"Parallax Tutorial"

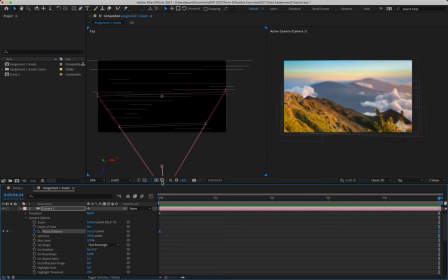That's maybe a bit too intense, but that's fine. I mean, this is just to showcase the actual effect. So if I hit spacebar now, what's going to happen is not only is my camera moving through the scene, but our focal distance is also changing.
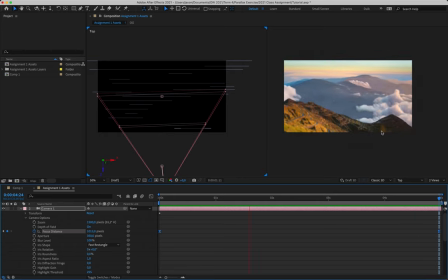So these layers that are closer to us, they're going to start off super blurry when they come into focus, or come onto the scene rather, and then they're going to come into focus as that focal distance adjusts or changes. And that is our parallax effect. Super simple, super basic for this exercise.
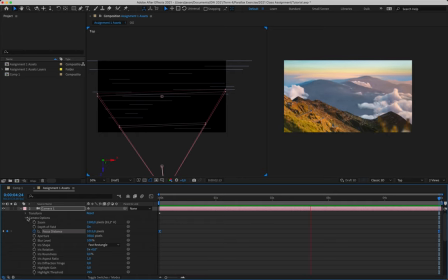Obviously, we now understand that we can do a lot with this when we get to our Renaissance animation.
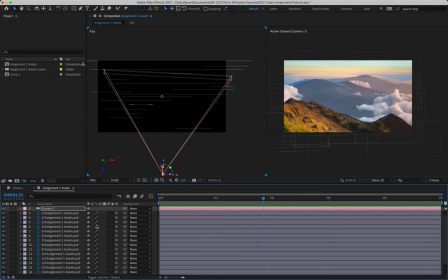All right, so we're going to leave it there, nice and short. As I said, most of the effort for parallax effects goes into the prep work. After that, the animation is quite simple, obviously, depending on what we need. I could still go back and animate the clouds moving, so I might do that.
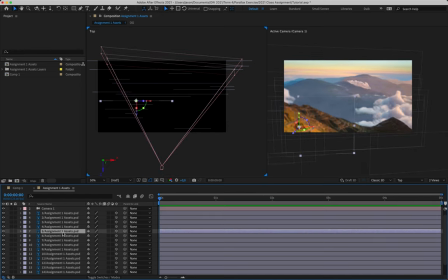You know, maybe grab the cloud layers, if I can find them. There's one. So I'll have a position key on that cloud and position key on this cloud.
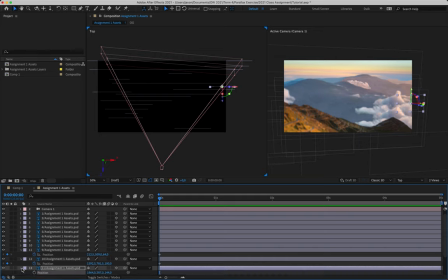And is that a cloud back there? Yes, it is. So just gonna go and put position keyframes on all of our clouds.
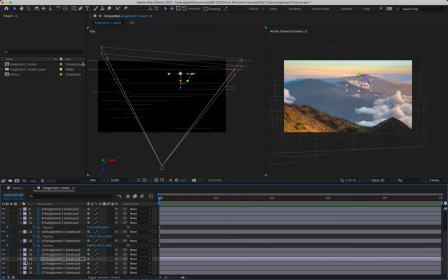That's mountains, that's mountains, that's a cloud. And that'll then allow us to have some nice drifting as well. So we'll just start off that they're in their original positions here. Maybe we have the clouds, this one over here.
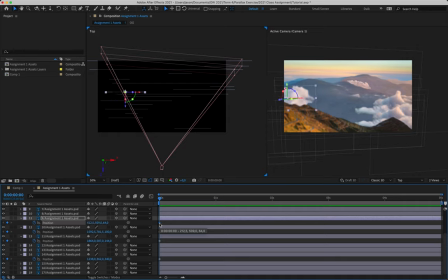They're all going to be shifting towards the left. So I'll start off with this cloud further to the right. This cloud can be further to the right, further to the right, and further to the right.
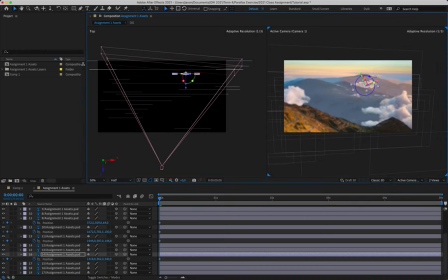Rotate that down slightly just so it doesn't look as though it's a ship sinking in the sea kind of thing. And then at the very end, we're just going to have them shift over to the left. So there. Obviously, we need to be a little bit smart about how far we move them.
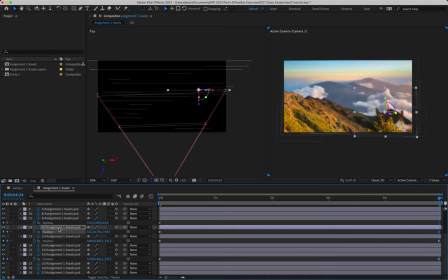The clouds that are closest to us will move further. Obviously, we also want to make sure that we don't accidentally close any information or open any gaps along the way. But then simply slap some easing onto those so that they have a more of a drift effect.
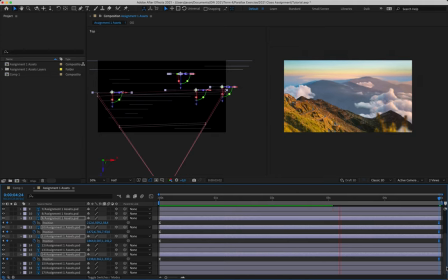And there we go. Okay, this cloud's definitely moving too fast or too far. I'd need to go and change that slightly, not have it move as much, but it definitely adds a little bit to our effect that it is moving.
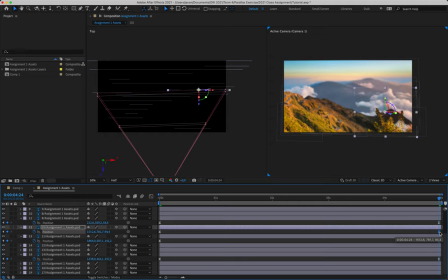So I'm gonna grab it here and just move it slightly further to the right there so it doesn't move as far. And that is our effect. Okay. So a parallax effect, nice and simple, but creates a very cool effect. We can still go and spend a lot more time refining a lot of this. I'm just trying to rush it along so the tutorial gets out sooner.
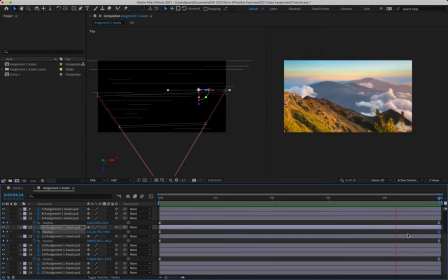But do spend some time refining through. Do see what else you can do with it. Play around a little bit and enjoy it. I personally enjoy parallaxes a lot because you get to cut up something that would normally not be editable and bring life to it. And I hope that that resonates with you. All right. So we're going to call it there.
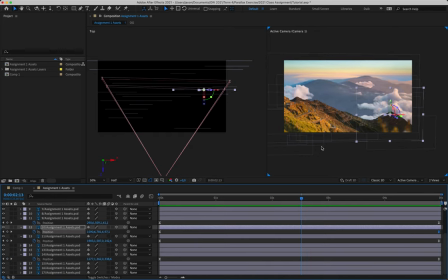Thank you very much. I'll catch you guys in the next one. Ciao.